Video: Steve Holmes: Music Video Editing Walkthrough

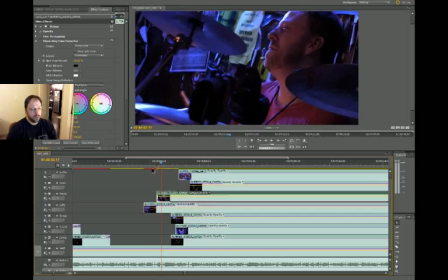25:04 He's got me really close here. I don't know if it's going to work.
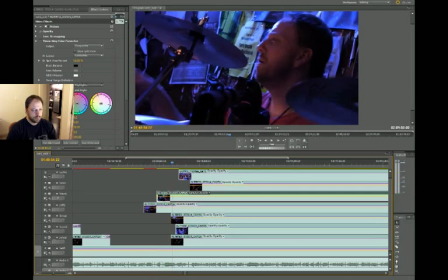25:12 No, I don't like that. Except at the end when I hit the cymbals, like right there. I kind of like that. But let's assume we won't use that. Although we have not used the GoPro cam yet.
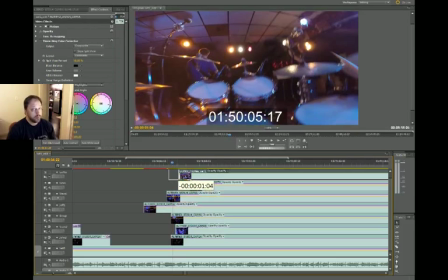25:24 This thing. Haven't used it yet in this song.
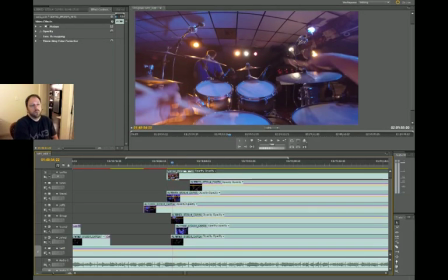25:29 So maybe this will be...
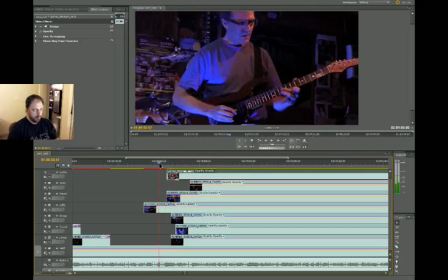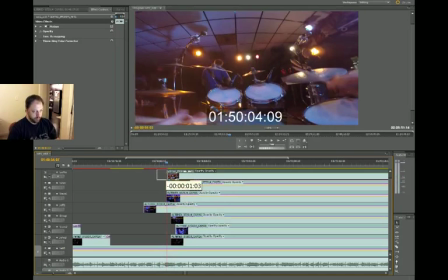25:37 Maybe this will be the start of it. Excuse me.
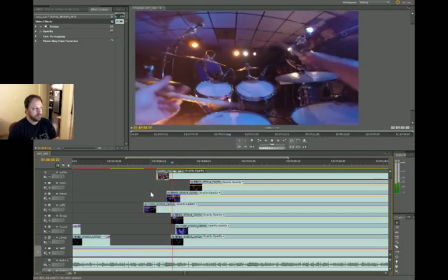Yeah, that might work,
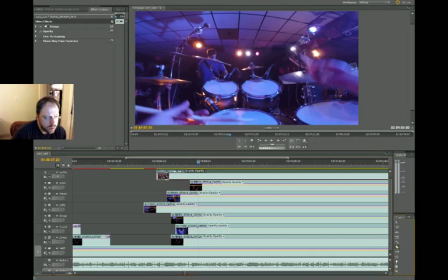25:50 because we do those two hits at the end, da, da, da, whenever you get it.
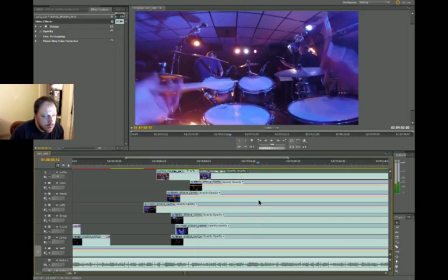25:55 You get what I'm saying. All right, let's get this guy.
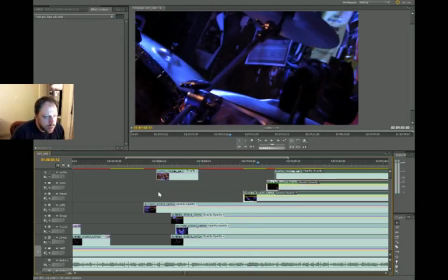26:02 You guys get out of here, we're showing this.
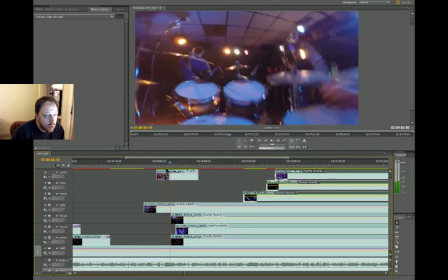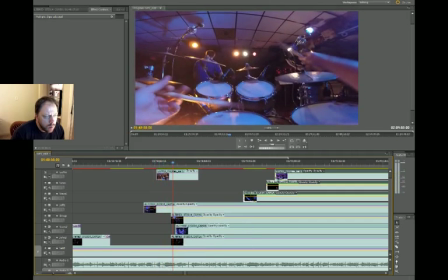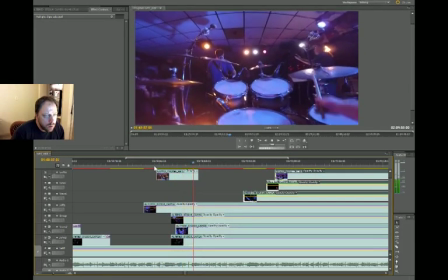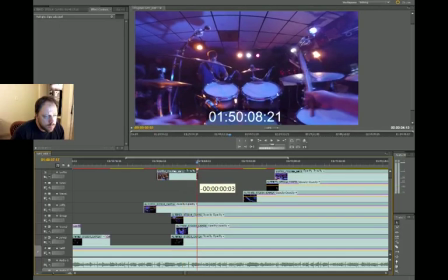26:21 I don't know.
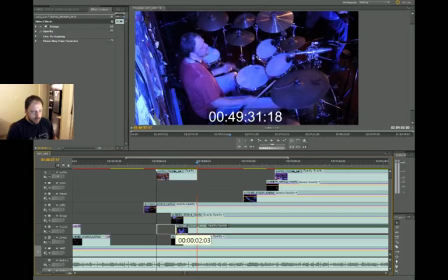26:25 What's the top down cam look like?
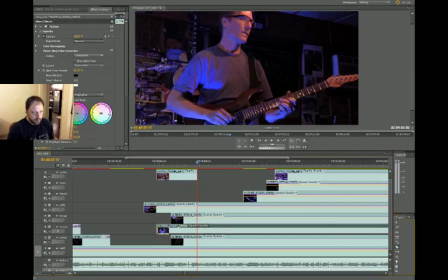26:31 Let's try that for that little drum phrase that we're showing. Let's try the top down cam.
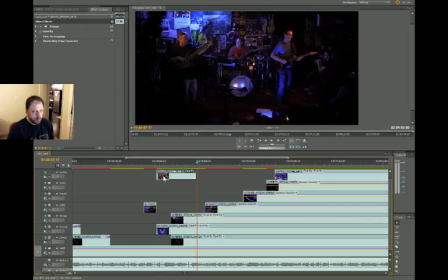26:38 You go away. You. Let's just disable you.
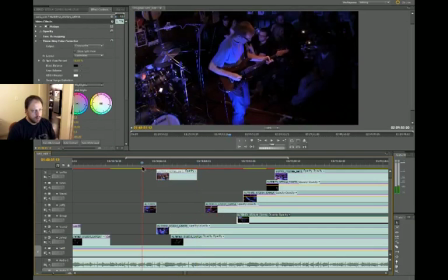26:44 And let's play.
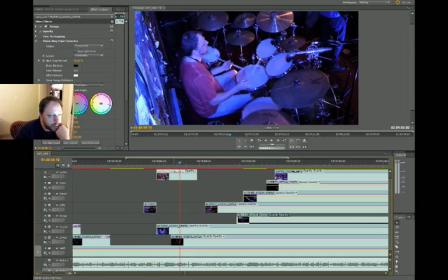26:52 That might work. I think I like that better, actually. So, let's delete this guy. Although that left hand on the cymbal
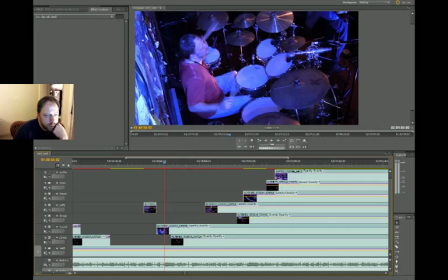27:10 right here. I remember liking how that looked on the side cam. Because we get the motion here, so... What does that look like?
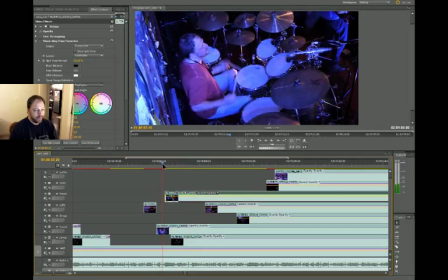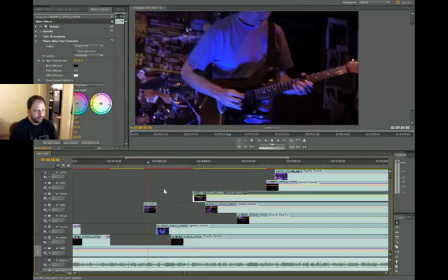27:33 I don't know if I like that.
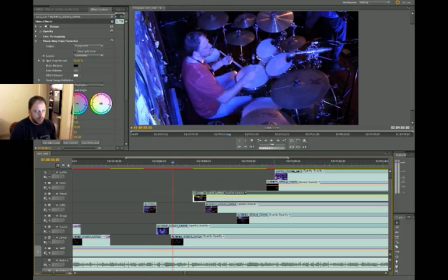27:40 Actually, I got it. The wide shot of me establishes that we're seeing the drummer.
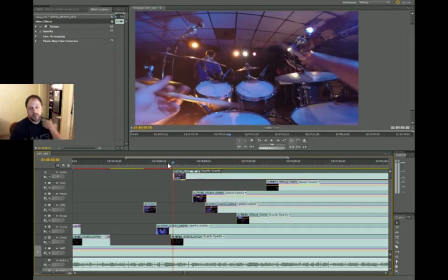27:46 Then we'll go to the GoPro camera so it's not so jolting, right? That's the thing about the GoPro is it's like first person and it can be a little jarring,
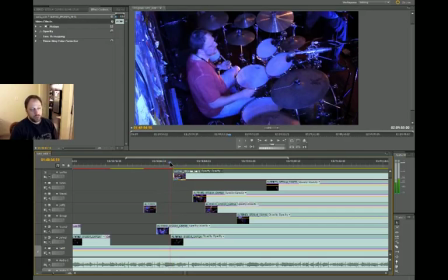27:53 but I find that when you cut to the GoPro after showing a wide shot of the drummer, and then you get this tighter shot of the GoPro, then it kind of connects it better.
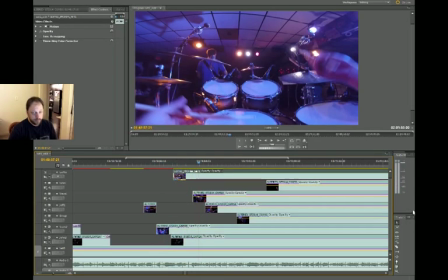28:11 Yeah, right there. I think that's good. I'm going to leave that, and then from there we're going to show more Jeff, because Jeff's playing the melody.
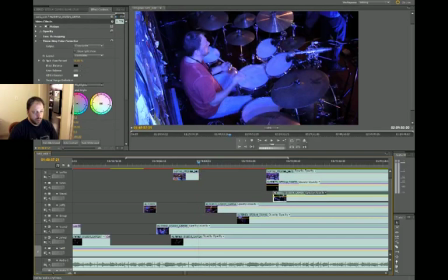28:21 So let's go to Jeff. You get out of here, tracks. You move over, Jeff track, please, because it's time to show you.
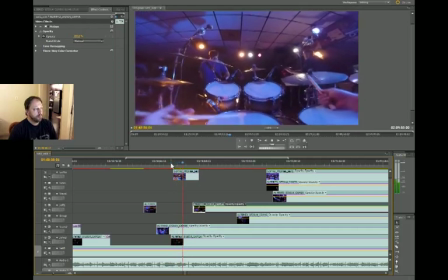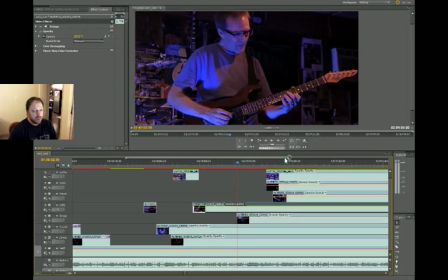28:36 Yes. He's making a cool musician face there, too, so we got lucky. Do we want to dissolve from the GoPro to the Jeff cam? I think maybe not, actually.
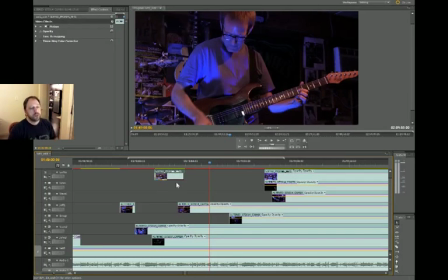28:58 Sorry that I'm eating.
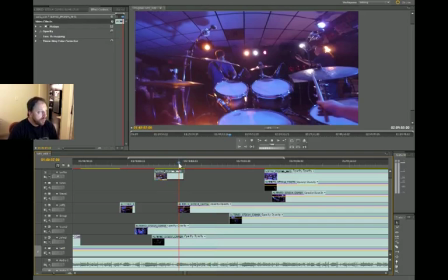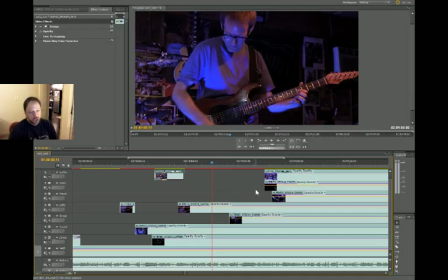29:05 Alright, we showed me, we showed Jeff, we showed a wide shot. It's time to show John.
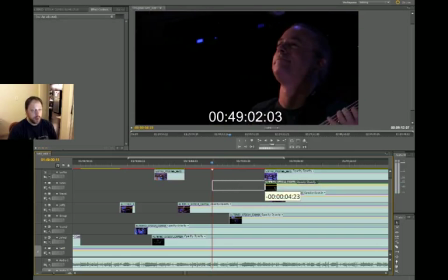29:12 Oh, he's smiling! It's perfect.